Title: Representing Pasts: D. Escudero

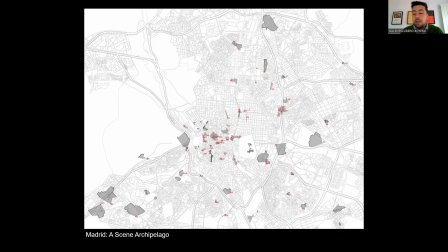493s
Many of them, of course, take advantage of its historical condition and incorporate it into the film. However, we can also find a great number in the periphery of the city, forming a kind of ring that emerges around the historical center.
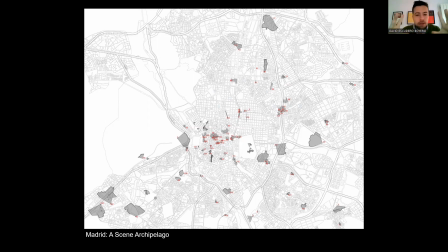509s
This was a blank space whose significance arose when new citizens started to come massively from the countryside in the 40s. And filmmaking also reflected the potential during the second half of the century.
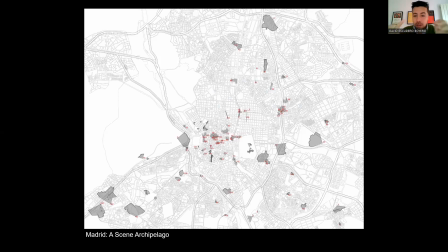524s
Now we will focus on three sections from these outskirts where several scenes were set, creating clusters of overlapping meanings. The first of these nodes is located in the southeast, a depressed area of the city.
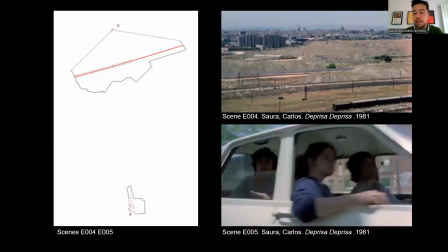542s
In it, we identified two scenes taken from the same film, Deprisa, set released in 1981.
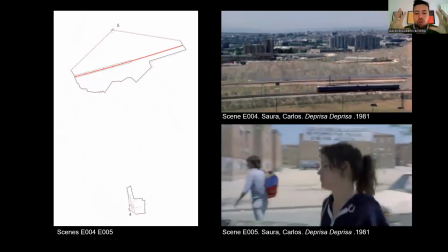551s
The scene we have placed above shows a panoramic view of this brand new district,
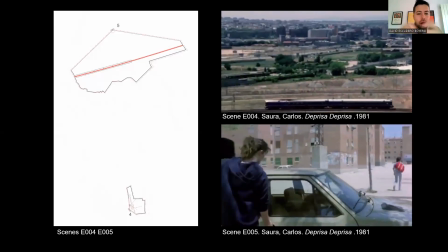557s
and it frames a skyline of the new hybrid landscape between the peri-urban and natural setting.
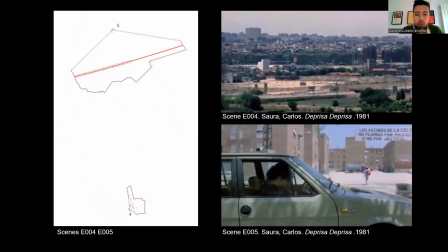562s
It highlights the importance of the train, both as an infrastructure for progress and as a division tool.
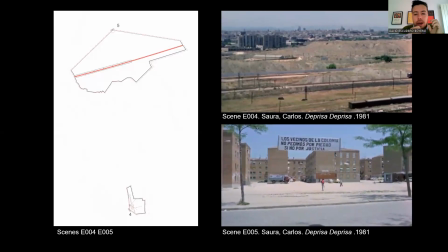570s
The bottom scene shows a more closer scale, and it places us in the everyday life of one of these neighborhoods,
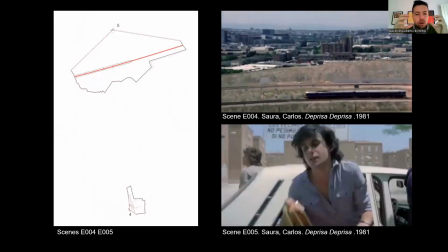578s
because we see a protest sign that vindicates how the new neighbors were claiming their place in the city.
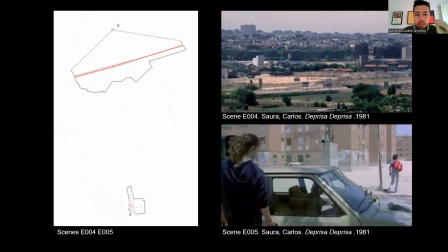586s
When mapping them, we see their different scope, but both reinforce the liminal landscape of this liminal,
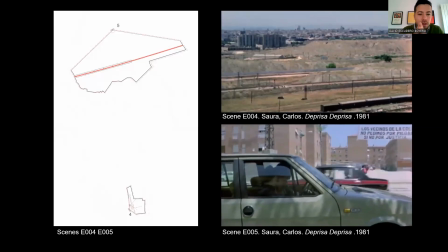594s
the liminal character, of this liminal landscape, still disconnected from the city. We perceive
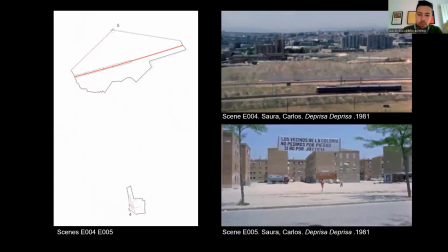601s
the wound inflicted by the train lanes, as well as the movement of the car, an essential element for living here.
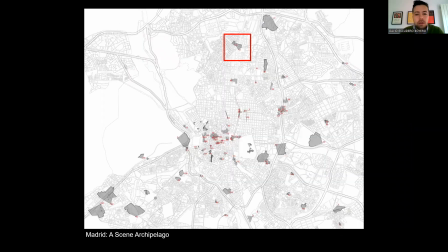609s
The second node is located at the northern end of the most important street that crosses the city, the Paseo de la Castellana. Here in the 1990s, a new landmark would represent a gateway to the city.
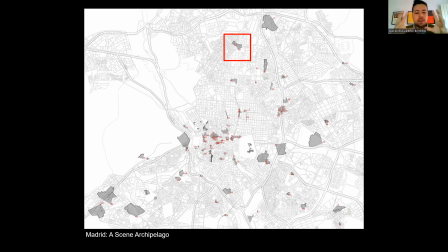626s
Two twin leaning towers designed by the architect Philip Johnson,
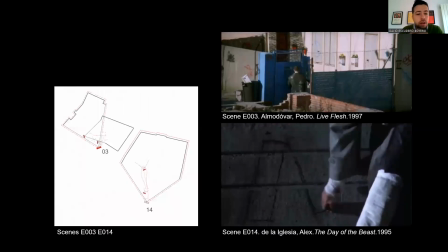632s
and above we see at the base of the two towers a quiet sentence
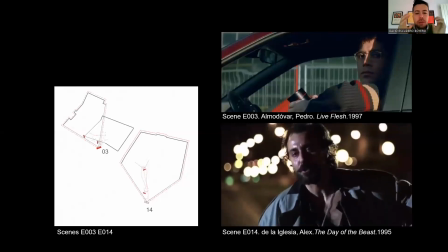639s
that shows again the everyday life of a neighborhood which is being modified due to the urban renovation of this part.
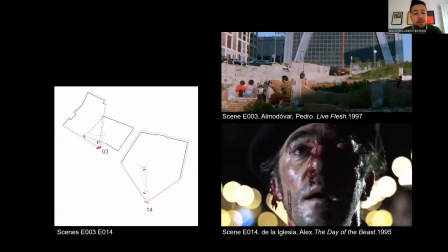647s
And in several shots,
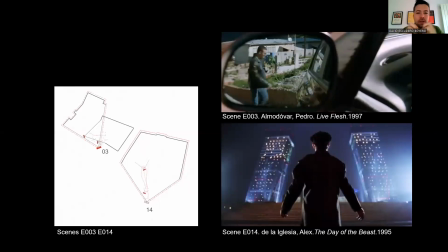648s
we see the new towers vaguely in the background while the scene presents this place as a scenery in which someone is being watched.
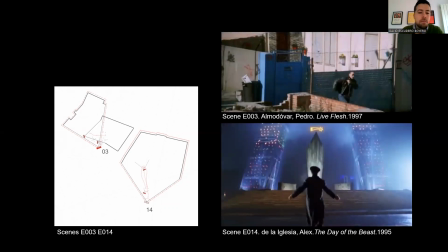657s
In the scene below, a much more unique event is happening.
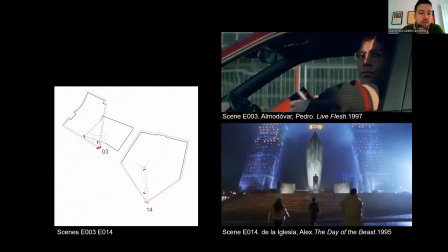662s
It's the place where the devil is going to be born in a comedy horror film.
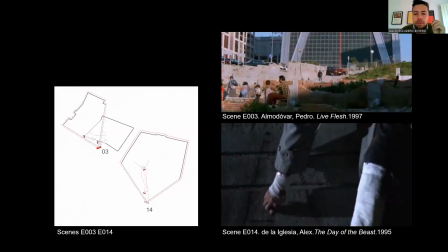667s
The towers are highlighted by the images, and even one character draws the elevation of the towers in the scene.
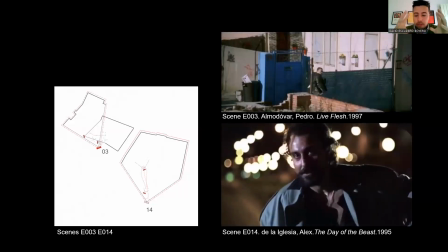676s
Although both scenes characterize the built environment in almost an opposite way,
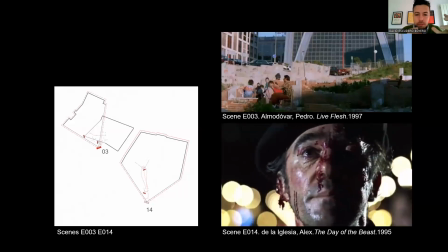684s
they use the creation of the new landmark in the city to project new meanings.
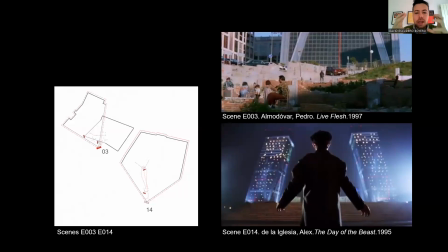689s
That's precisely why both films take advantage of the moment of its construction.
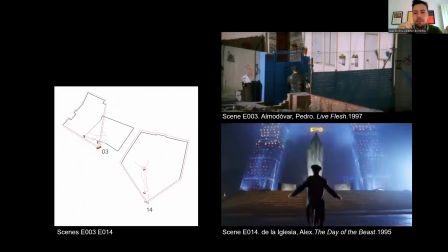695s
It's still almost empty of visual content.
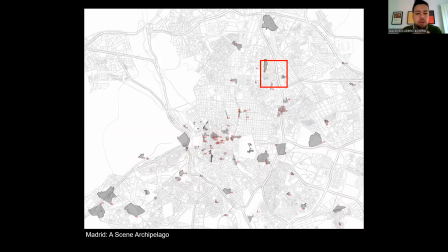701s
The third and final node is situated in the northeast of the city. These three scenes are set near the M30, the city's circular highway. And as you probably know, this road makes a clear boundary between the city center and the periphery.
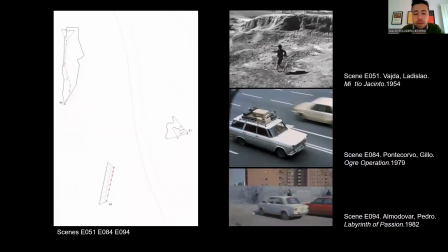719s
So in the scene above, from 1954, the outskirts of the city are yet to be constructed.
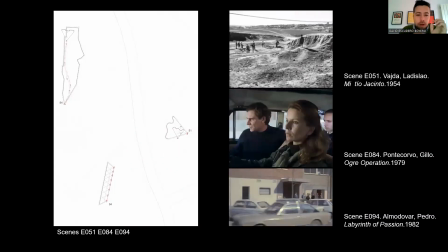726s
A liminal landscape again, neither rural nor urban, in which the
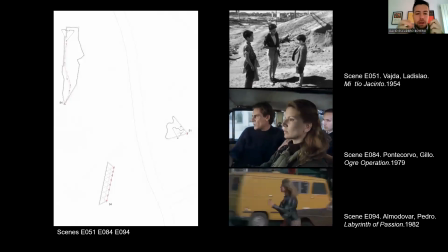733s
children's imagination and gaming as an inland activity allows them to signify a territory without an owner.